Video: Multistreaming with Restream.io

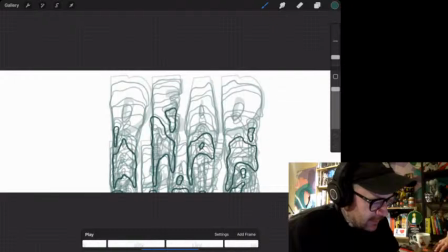(69:05)
Where some of them, yeah, okay. All right. Frame A, you are gone.
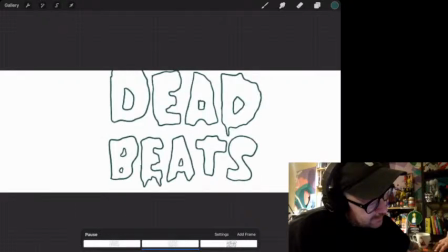(69:18)
Yeah. I think I need to take one out at the...
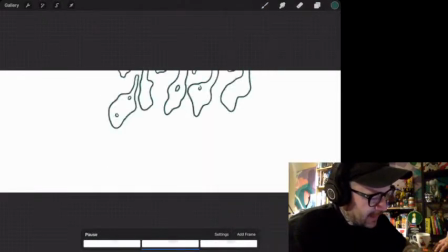(69:26)
I got way too into adding all of these little drips that hang on as it drips off, as it comes off screen, these little...
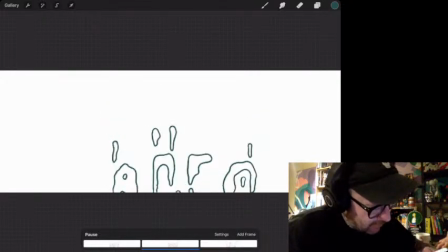(69:33)
Yeah, I got way too much into them, and it's slowing the whole flow of the movement down.
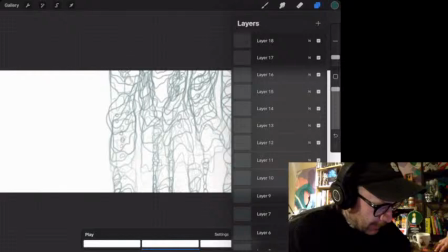(69:40)
So I need to get rid of some of them. Bam, bam, bam, bam, bam, bam.
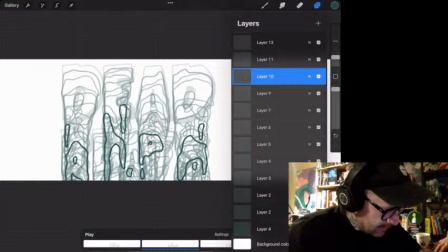(69:46)
Okay, here we are. 11, 12, 13, 14.
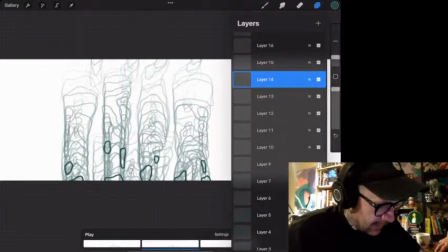(69:52)
Yeah, 15. 16. Definitely that. Alright, let's try. 16 is gone. Alright, it's getting better.
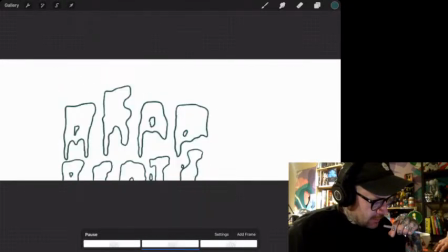Alright. I'm liking this. I don't know,
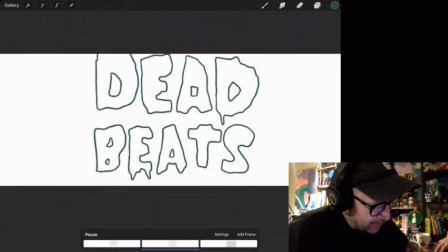(70:23)
I could still cut out. Watch, if I speed it up, and I don't even know if you're going to be able to see this.
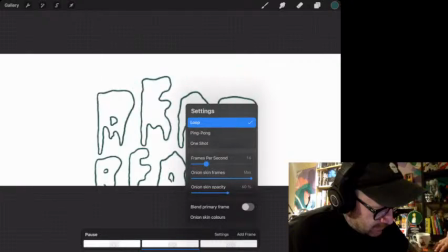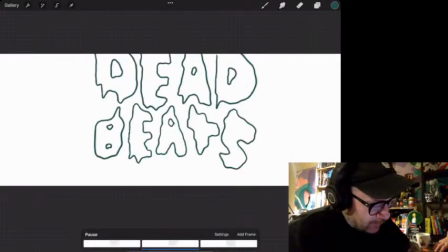(70:34)
I suppose I could actually just...
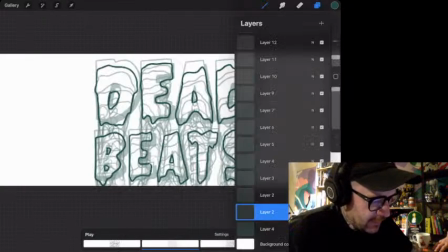(70:39)
like, now that I'm thinking about it,
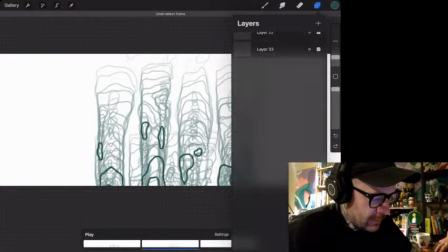(70:43)
it is just an isolated animation.
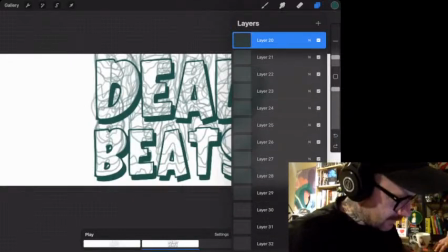(70:48)
So I could, it's just going to be a GIF, so I could set the frame rate to anything.
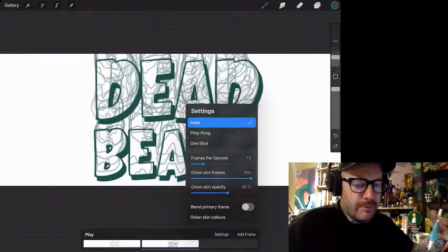(70:54)
I usually set it to 12 because, you know, it easily doubles up to 24, which is 24 frames a second is what your camera shoots at.
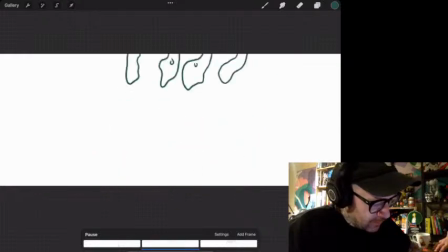(71:05)
So yeah, I could suppose if I'm just creating this in isolation as a GIF,
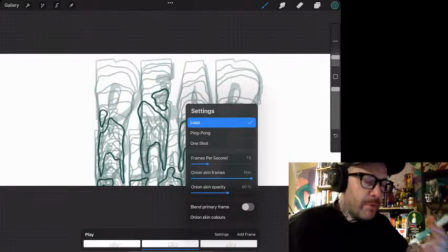(71:11)
I suppose it doesn't really matter if I up the frame rate. So if I put the frame rate up higher, it means the animation moves faster.
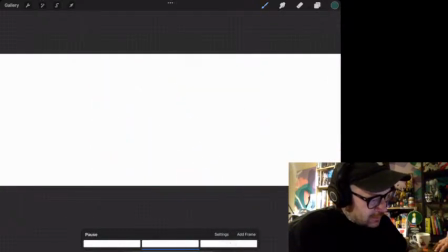I'm just checking it out now.
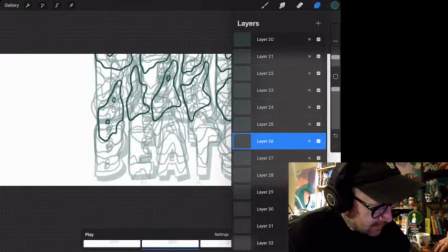(71:31)
Maybe it's going too fast. Let me try. I just don't like messing around with frames.
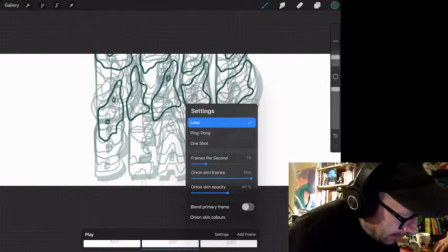(71:38)
Like, it's good practice to stick, you know, to a standard frame rate.
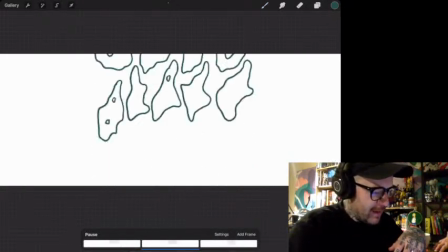(71:45)
And anyone that's like properly trained in animation would, you know, probably screaming at their phone right now.
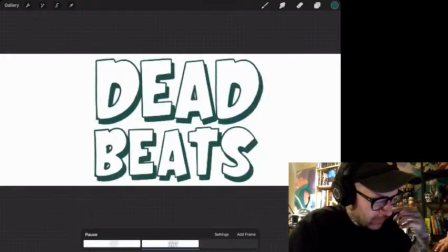(71:53)
But I think that's the sweet spot. I think that looks good now. I don't know if that's translating through the stream, but I am happy with that. Now, what I want to do now is I want to add some drop shadows,
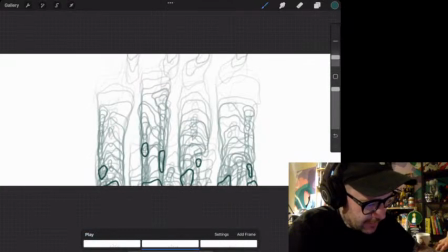(72:07)
because as you see here, when the letters all come together,
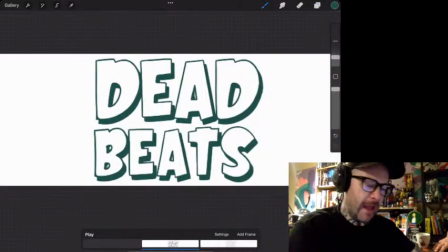(72:14)
they have this real heavy shadow underneath it. And obviously then when it plays, that shadow disappears,
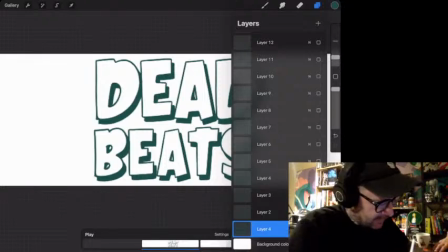(72:24)
and I want to keep that because I think it's too much, like
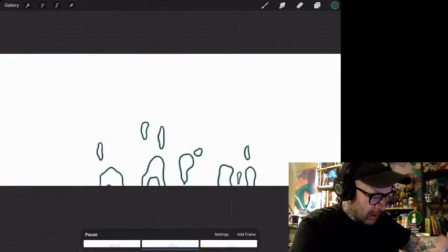(72:30)
it's too, you know, it's just a blob that turns into letters with heavy shadows.
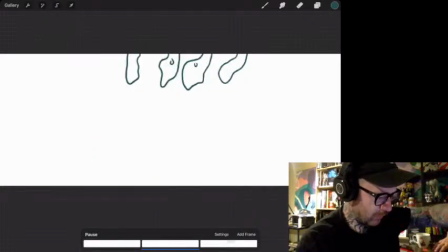(72:37)
So I want to slowly introduce those drop shadows into it as it's forming and then melting away again.
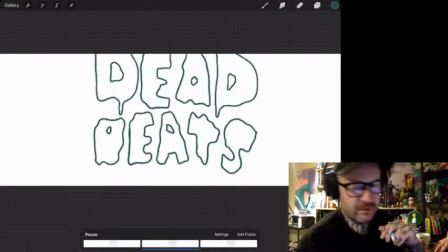(72:45)
And that's pretty easy.
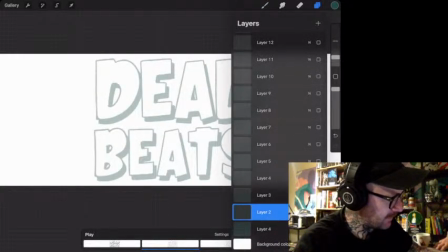(72:47)
I mean, the simplest way to do that is I'm going to turn off Animation Assist and just go regular Procreate, and
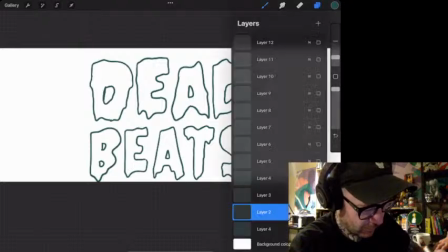(72:59)
I take the layer and I duplicate it, and